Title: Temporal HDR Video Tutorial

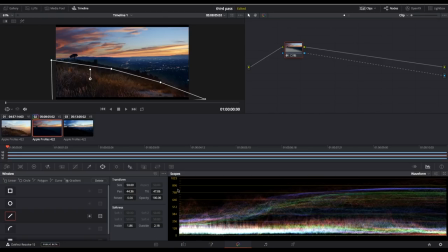(10:43)
my um editing tab tab now and
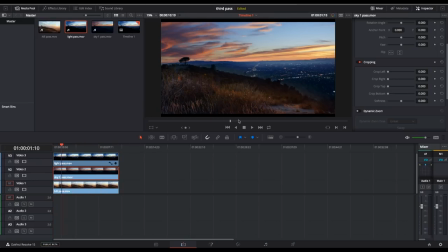(10:47)
i can see something close to what i want with my foreground midground and background all eliminated differently i think the problem here or the reason i'm not 100 happy is the foreground is a little bit the midground is a little bit too saturated i think that's
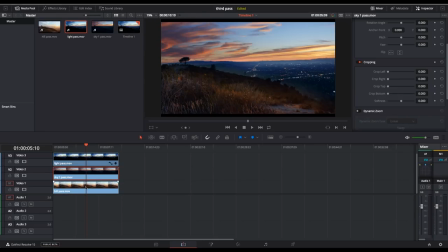(11:03)
the top one yep and then the um this is a little bit too bright it's too much of a difference between here and here it looks
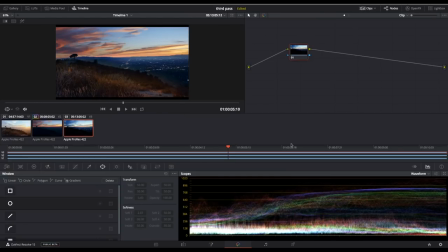(11:11)
fake I mean it's gonna look a little bit fake but we don't want to look too fake so I'm gonna select my bottom my foreground guy and then just in my my color things here and bring down mid tones a little bit yeah
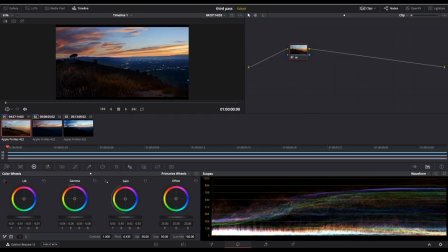(11:27)
bring down my blacks you can bring down these guys so I've still got detail here that I didn't have before but now it's not quite so big and I'm gonna bring a saturation as well so about
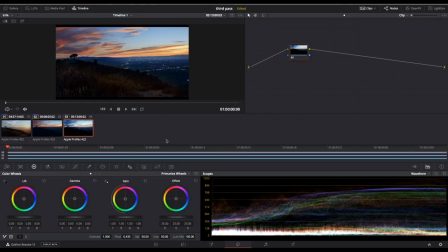(11:42)
40 now the saturation in this guy this top guy was a problem too so let's bring a saturation of that and you can see my valley starts to look a little more natural then back to my edit
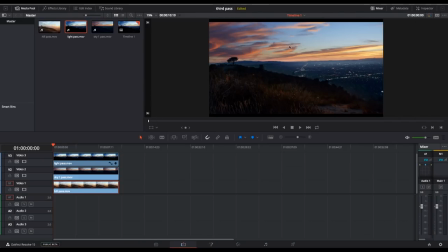(11:56)
turn off inspector and now I have an image that I'm much happier with I have my top pass which is my lights my middle pass which is my valley and my sky and then my foreground pass of the of the shrubs and the tree so all together they make a really cool image
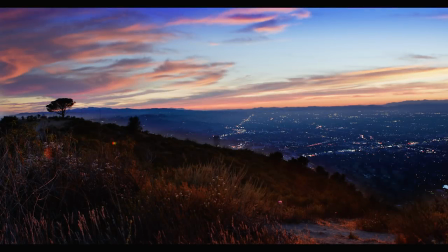that's my high dynamic range combined exposure technique please leave your questions in the comments I would love to help anyone else out and I would love to see other people using this and see what you guys come up with i use davinci resolve because it's free you can also do this with premiere you can do much more sophisticated versions in things like after effects or even in the fusion program that's built within the new resolve 15 but starting out i would say just get three exposures get the foreground get the sky and then wait and get the lights and add the lights as a luminance or an overlay layer on top of the other two thanks very much for watching thanks to benro for the hi-hat and sponsoring this episode leave your questions in the comments and i will see you next time